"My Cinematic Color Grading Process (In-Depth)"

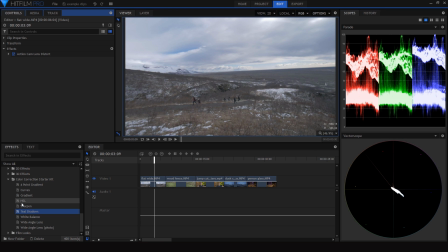(4:07)
But all these effects that I use consistently, white balance, sharpness, are in this color correction preset folder. So that's definitely something to improve your workflow. If you're not already doing that, that will save you a lot of time. Just make some presets, put them in a folder in your effects bin,
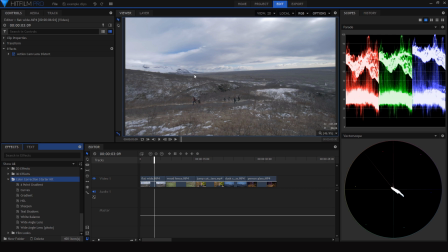(4:26)
and you will have a much faster and more enjoyable workflow when you're editing. But for this clip, I'm going to start out by using the curves adjustment, and there aren't really any skin tones in this clip, so I don't need to use this part of the scope,
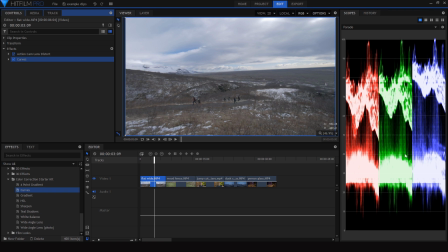(4:43)
so I'll just use one, so I have very large display of that. And as we can see, if we look over here in the scopes, the highlights are clipping just a bit,
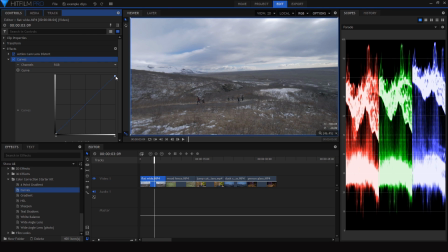(4:54)
so I'm going to drag that down so we don't technically have any white pixels in the shot. Next, I'm going to add some contrast, and this is a pretty bright exposure. So I'm going to start out by bringing the shadows down a bit to even it out,
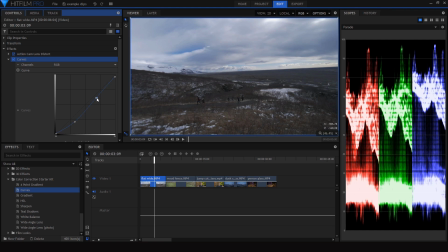(5:08)
and then I'll add some contrast back in by bringing the highlights up.
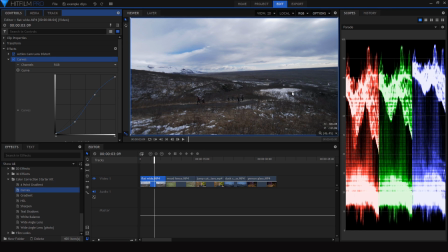(5:14)
Now I would like for this, for the ground to be brighter, so I'll just bring the entire thing up, bring the shadows up a bit, and then compensate by brightening the highlights.
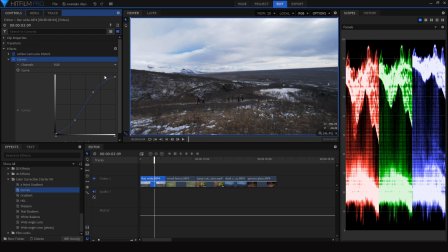(5:25)
But I don't really like what's going on here, because to get the ground to the exposure I want it to be,
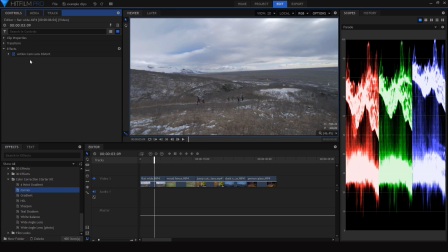(5:31)
I have to overexpose the sky. Thankfully there is something I can do about that, and something I add to a lot of my shots, which is a gradient.
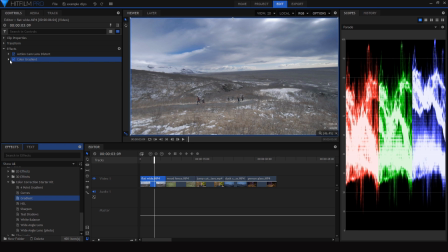(5:39)
So before the curves adjustment, I'll add this color gradient, and it's set to an overlay blend mode,
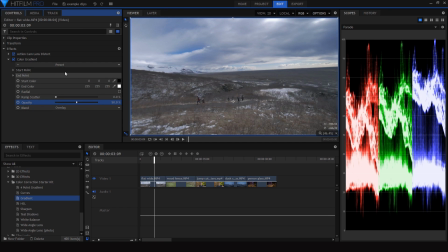(5:46)
black to white, and I'll set the opacity to 50%, which basically makes it to where the white goes away when it's set to overlay. And then I'll set it right here so that it's just darkening the sky.
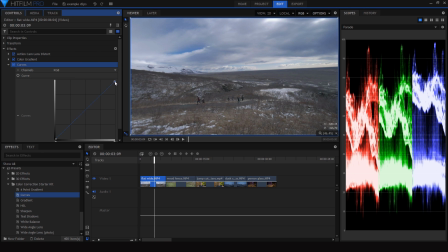(6:01)
And then we can add curves back in, correct that highlight again, and then do another contrast adjustment.
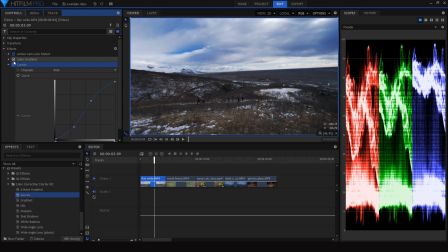(6:09)
And as you can see, that's a better exposure than what we had before. We're bringing back that detail in the sky. So if you want to go for this kind of, not necessarily HDR, but like a lot of detail retained,
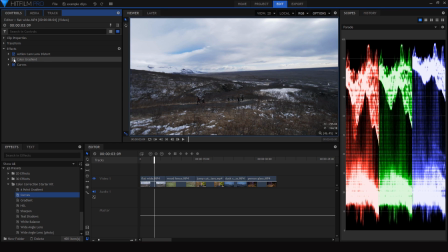(6:25)
very dramatic sky look, definitely try out using that color gradient.
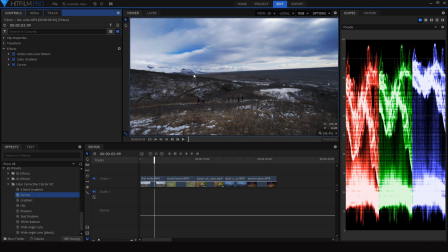(6:31)
But now that I've got the contrast pretty much where I want it, I'm going to move to adjusting the colors, and I do that using this HSL, or hue, saturation, and lightness effect. This is probably my favorite effect in all of video editing. HitFilm's HSL is just very functional, very good. I love using it.
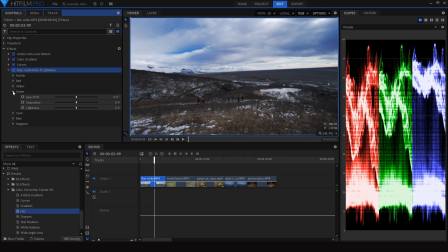(6:50)
As you can see, we have separate options to adjust the hue, the saturation, and the lightness of all of the individual colors in our image. Biggest tip for using this effect, don't touch the lightness because it looks terrible,
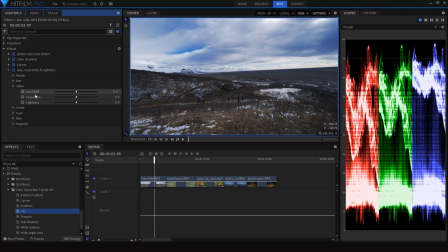(7:06)
but if you adjust the hue and the saturation, you're going to get some very interesting customizable effects in your clip, and you can kind of emulate that teal and orange style that you would get from using something like a LUT without actually using a LUT.
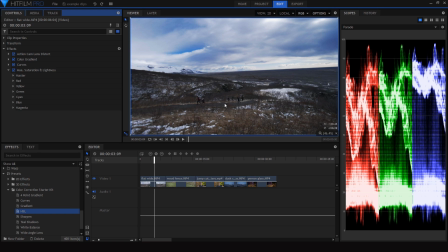(7:21)
So this is a very good way to really dial in and customize the colors in your shot. And what I want to start out by doing is going for a complementary color scheme, which this clip already has, because we have kind of orangish yellow in the bottom half and blue in the top half,
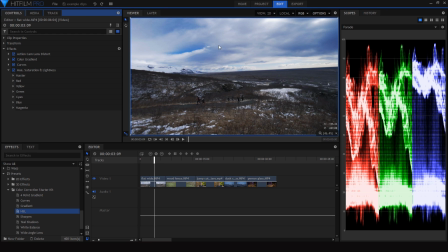(7:39)
which complement each other. But I feel like the blue is a bit much in the sky, so I'm going to bring down the saturation just a bit and then shift it over to kind of a tealish tint as opposed to blue.
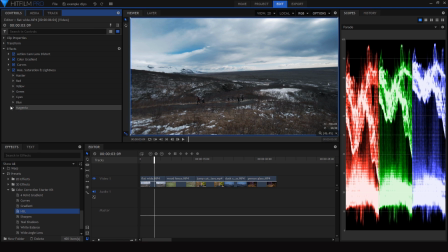(7:53)
So that's the first bit of going for that teal and orange effect. And then I'll even that out by going into the yellow, which we can see down here. And then since the yellows and the reds are kind of faint and I want them to be a very vibrant orange, I'll saturate this quite a bit, as well as saturating the red.
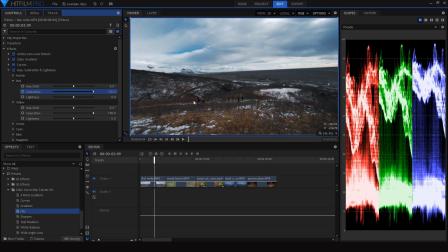(8:11)
And then we can see we're really bringing out the colors down there.
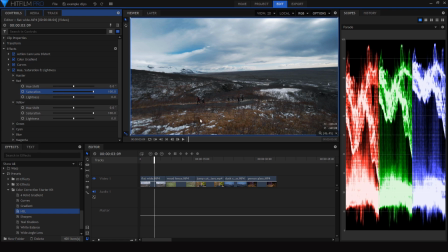(8:14)
And I want it to be a little bit more orange than yellow, so I'll leave the red how it is, but shift the yellow just a little bit over to the left to where we get more of that orange color coming through. So as we can see, that's quite an adjustment. Looks like we've added a lot to the clip, but we haven't.
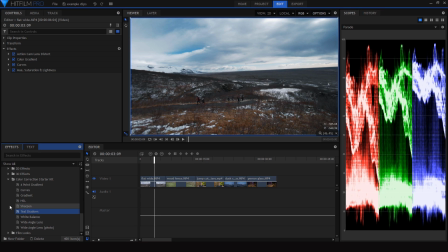(8:34)
And I'm going to finish off that teal and orange style by adding the teal shadow effect in my presets to there,
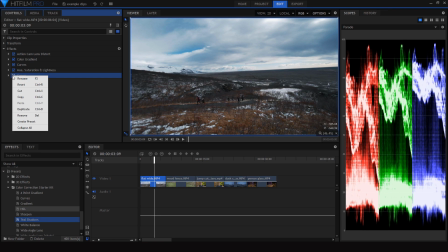(8:42)
which just adds a little bit more contrast to the clip, makes it look a bit more dramatic by adding that teal tint to the shadows.
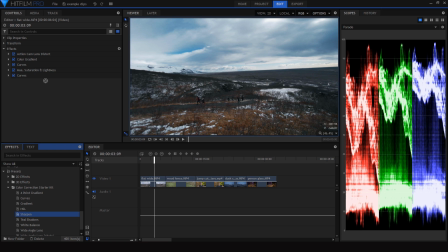(8:51)
And finally, I'll finish off with a sharpness effect. So that's our final clip as opposed to what we started with. Pretty big change, even if you don't include the fisheye adjustment.
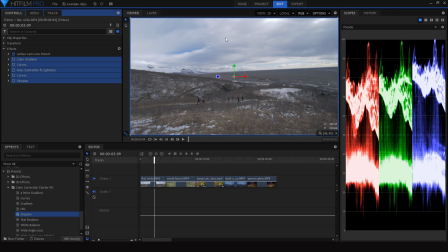(9:06)
We've made quite a change there, and as you can see, we're preserving a lot of detail in the sky while doing that.
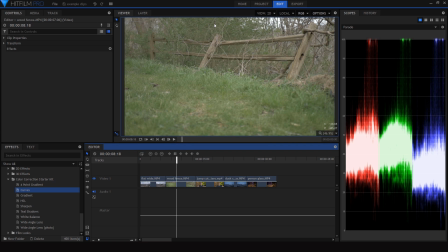(9:13)
I want to show you how I would grade this next clip because I think it's a pretty unique example. I actually wouldn't go for a teal and orange look on this just because the shot doesn't offer any kind of blue, and the shot kind of reminded me of The Hobbit for some reason, and I really wanted to push that
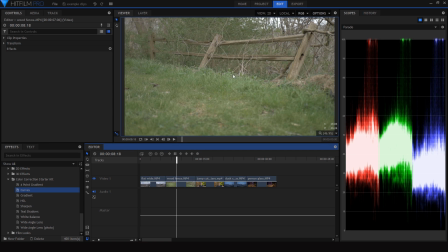(9:32)
yellow and green style grade further while still having something with a good contrast in it. So what I want to do with this is really bring out the yellow and red and orange tones in these trees back here, as well as mainly this fence, and kind of push the green down,
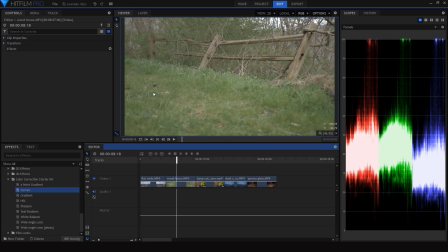(9:50)
get it to kind of a desaturated and more of a cool type tone to complement the orange up here. So as usual, I'm just going to start out with the curves adjustment, and as we can see, looking at our histogram over here,
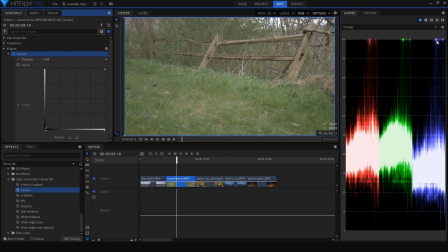(10:04)
you can see that there's a little bit of peaking in both the highlights and just a tad in the shadows. So I'm going to bring those a little bit closer to each other, bring those highlights down just a bit, and bring the shadows up
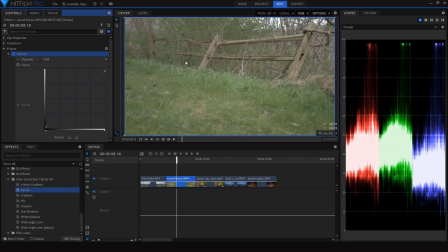(10:20)
a bit as well. And then this is a pretty bright exposure, so I'm going to start by darkening the shadows down here,
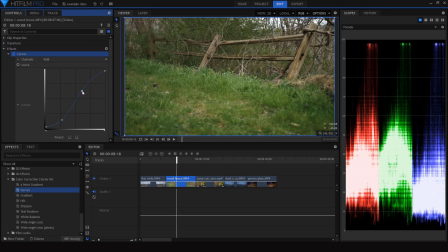(10:28)
and then add the contrast back in by brightening the highlights, and then just fiddle around with these a bit until I get an exposure and contrast that I'm happy with. I think right about there look good enough.
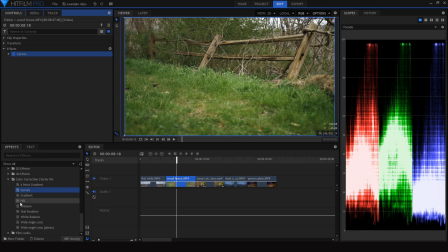(10:46)
That looks alright. So now I'm going to move on straight to HSL, no need for a gradient on this shot. And I'm going to start out by trying to bring out some orange tones in the fence. So I'll go into the yellow and red, definitely saturate the red, and I'm actually going to desaturate the yellow a little bit,
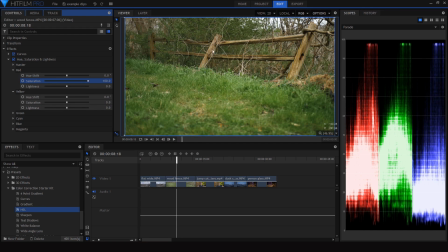(11:05)
which doesn't really make sense because you'd think to saturate this we would saturate the yellow, but the yellow is also going to be present in the grass down here. Most grass is a combination of yellow and green pixels, not just green.
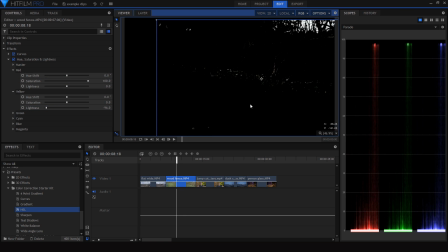(11:20)
So as you can see, if I turn down the lightness, there's also a lot of yellow going on in that part of the frame.
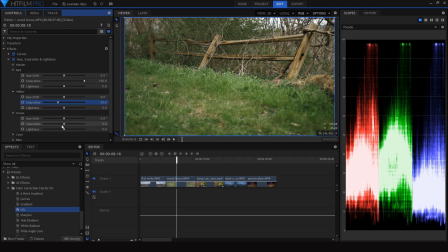(11:29)
So I'm going to desaturate it a bit, as well as desaturating green to kind of push those closer to gray. So already we've got a big adjustment there, a lot more stylized of a look, but I'm going to keep going with that. And I think what I'm going to do is shift the green over a little bit to
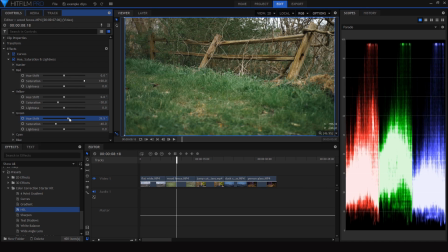(11:47)
more of a cool tone so it complements the look in the fence. Don't push it too far because it'll look weird, but just enough, and that's a very interesting look in my opinion.
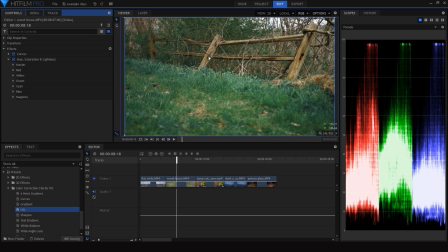(12:00)
So even though our shot didn't really have a complementary color scheme, we can still use the saturation and the hue to shift
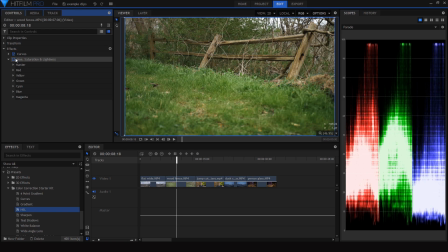(12:09)
this green a little bit closer to blue so it complements that fence more.